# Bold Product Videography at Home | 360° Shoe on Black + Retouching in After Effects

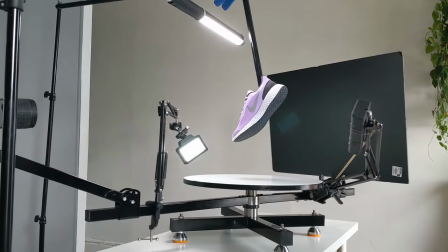Hey people, what's going on? Dusty D here. Welcome back to our home studio. We're going to be shooting some shoe videography today using an entry-level camera, the D5100,
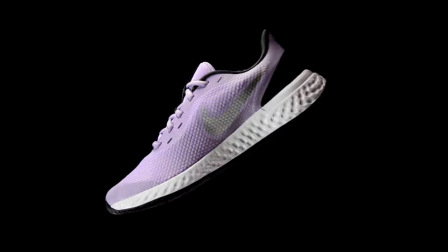and we're going for a 360 crisp shot on a black background, something kind of advertising-y and bold,
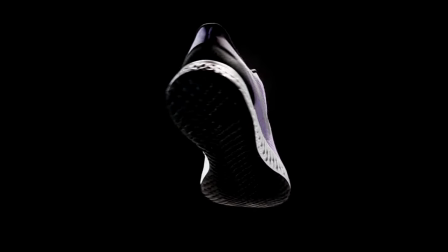and it's really about the motion.
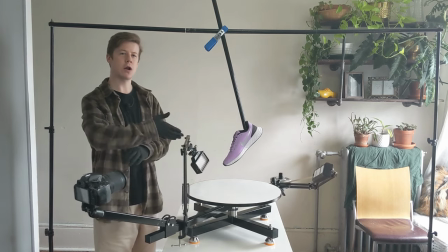You could technically shoot this on a smartphone or anything here today, but we're going to use the product photography spinner 360 by Raubay to achieve this motion.
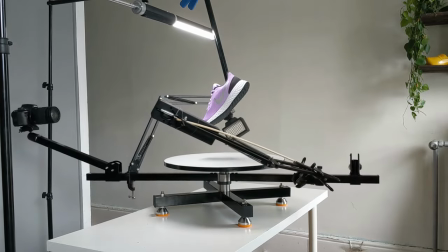This spins the camera around the surface as opposed to spinning the surface.
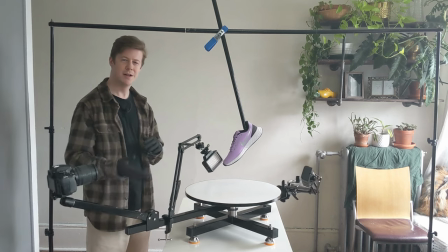when I first saw this I was surprised this unlocks a ton of creative possibilities we'll touch on so make sure to thumb up the video if you enjoy this kind of stuff and huge shout out to Rob a for sponsoring
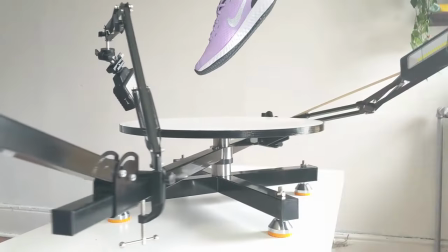today's video and hooking us up here so without further ado let's dive into this so basically what we're dealing with here is a really smooth bearing system and rotation and
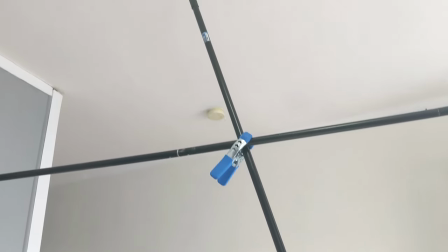then our static shoe is just mounted up here on a broomstick which is a great way to mount things for product photographers doesn't
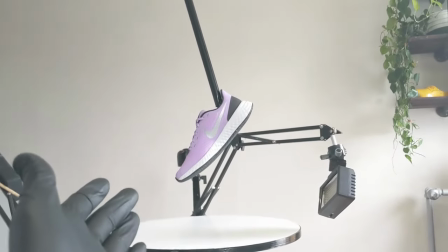have to be the Nimbus 2000 but I recommend everyone get a broomstick from the dollar store because it makes it very rigid.
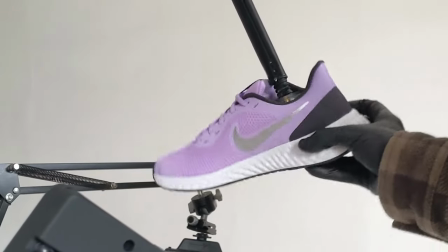We used an acrylic support plate inside of this just to mount it statically.
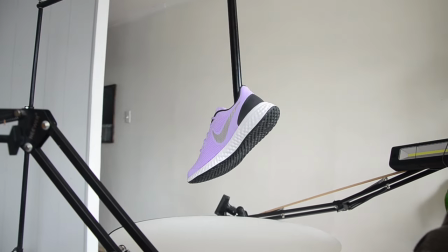And I'm really happy with that decision because it's very still as the camera parallaxes back and forth here.
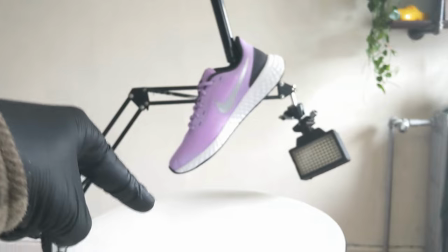Now, as the camera moves, it's super important that this is centered. This shoe is centered to avoid wobble, you see, from a 360 motion if it's not centered.
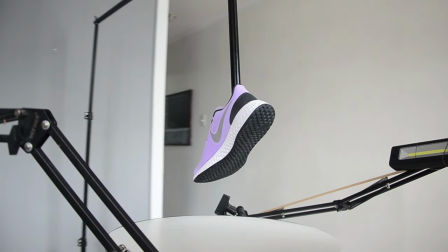So hopefully we got that lined up good. We'll find out in a minute. So this is my first time mounting something like this.
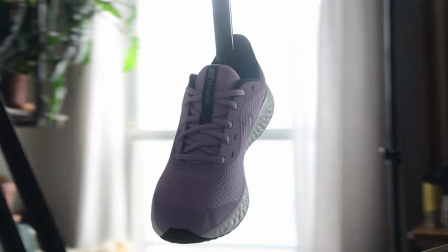And this will just be the raw light in the room,
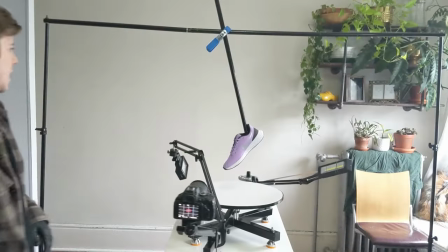completely unmodified and I'm at F8 ISO 100 1 30th of a second.
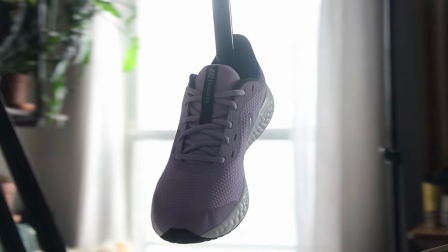We should be fairly sharp front to back I hope. I could drop us to F13 and we could have a little bit more of a depth of field.
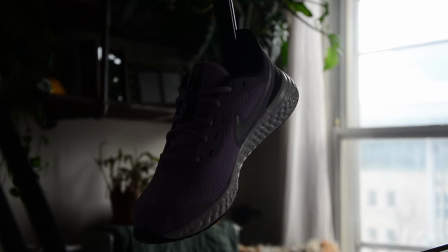It will be a little bit darker but that actually might serve better as a canvas for the LEDs that we're going to introduce in a moment.
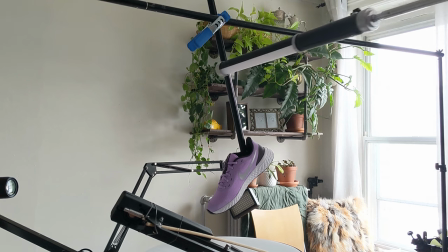So the next light we're going to be bringing in is the West Cont LED. This is called the ice light. It's pretty soft for an LED light.
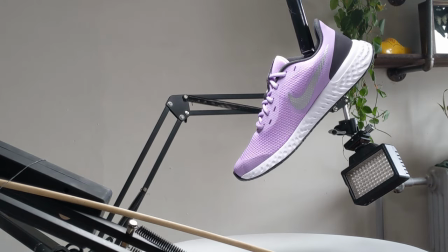I'm going to place it directly from above just to give a uniform lighting to the shoe.
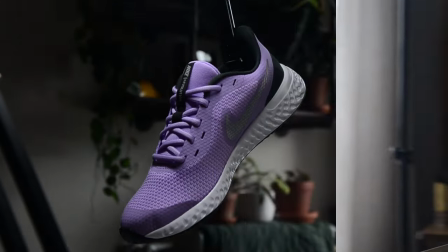So now if you compare this frame to our more ambient exposure we took a moment ago, you can see we're starting to build out,
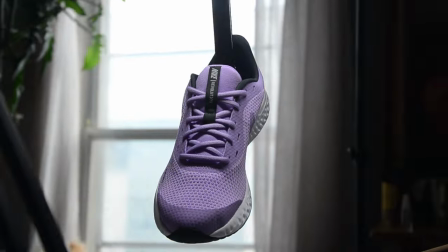carve out a little bit more of a stylized look using those LEDs and the darker settings on our camera.
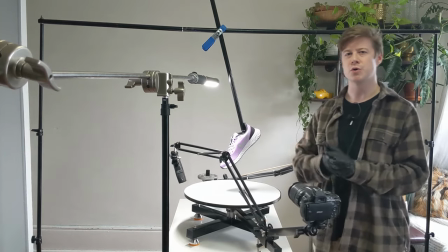If you're like me, you might be wondering what's the benefit of having the motion go around the table. I was curious about this too.
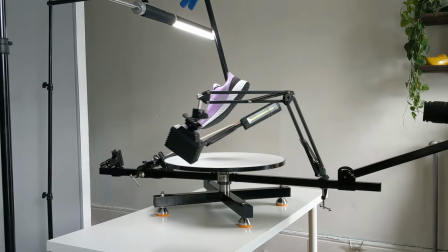And basically it lets creative possibilities happen like mounting from above, which we did here.
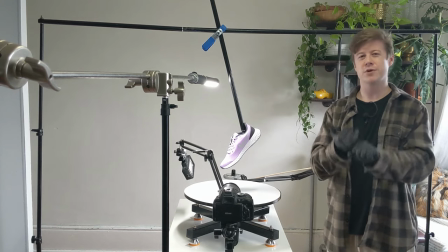Scenes that can't have motion in them, like a beverage scene, for example, and also video production work.
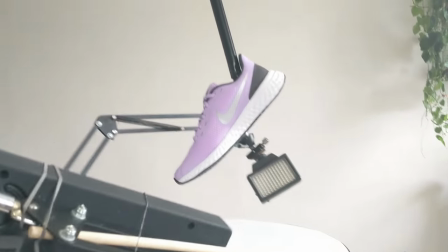This is completely silent thanks to the bearing system, so that's really good for video work. Okay, so I'm going to use a piece of black foam core just to knock the background into pure black.
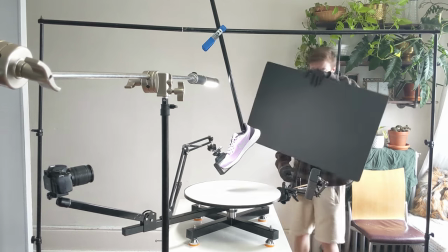We can parallax it on the other side of the camera here on this corresponding beam, and I have a few lamps and things around the room.
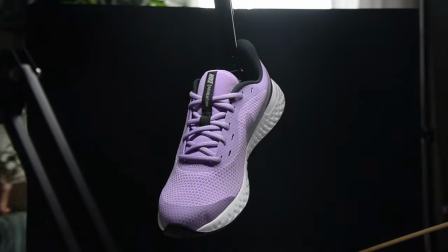This will help just knock those into a pure dark value and have them not affect our scene at all.
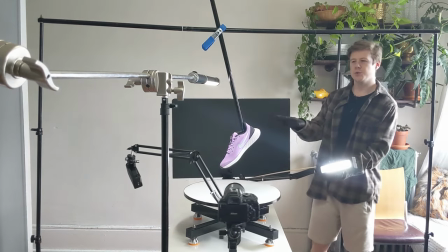So now that we have our composition, our base composition down pat, I'm going to turn down our two supporting LEDs here which are just weaker LEDs and I have them fixed
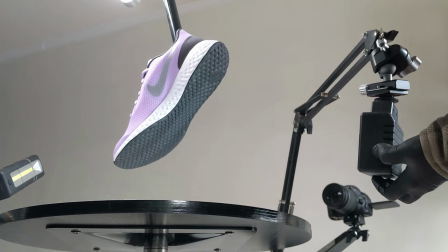to the rotating platform and kind of angled up at the heel to try to carve it off a bit which is our
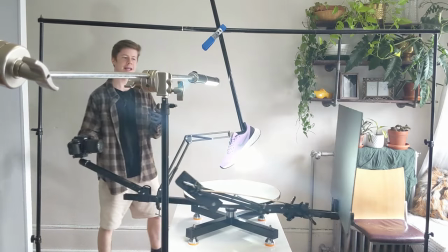most problematic area.
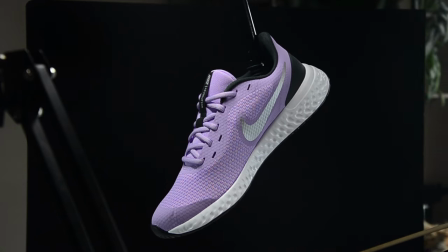Now ultimately the big difference is obviously that these two lights will be fixed to the rotating mechanism which creates movement in the lighting itself adding
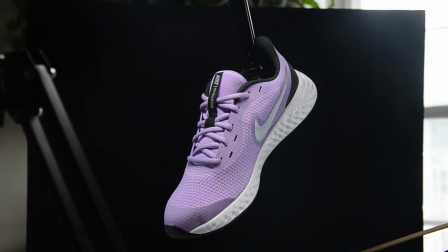another element of interest versus the static overhead light but it also helps to knock it off the black background which is our biggest challenge to knock that off
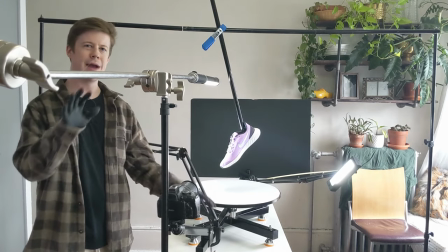in a crisp way. So with these ratios loosely figured out, I'll probably come back at night with the same settings and no ambient light to get the cleanest possible exposure.
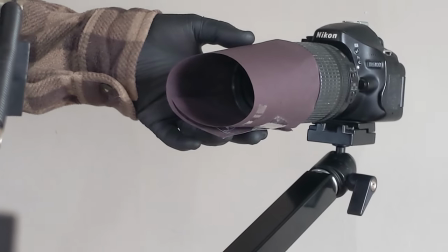One thing I might tweak with the lens is a paper tube around the lens.
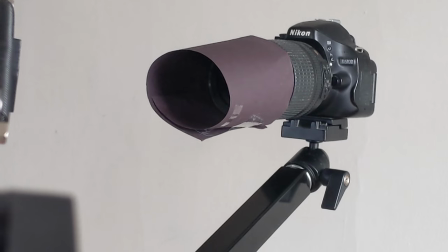I'll cut this out just to reduce any flare and improve our contrast which is so crucial on a stark black background.
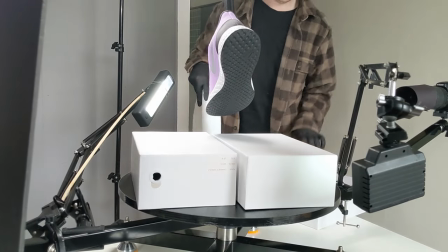Another thing I might consider doing is raising up the surface a little bit, maybe using shoe boxes or something to get that bounce as strong as possible.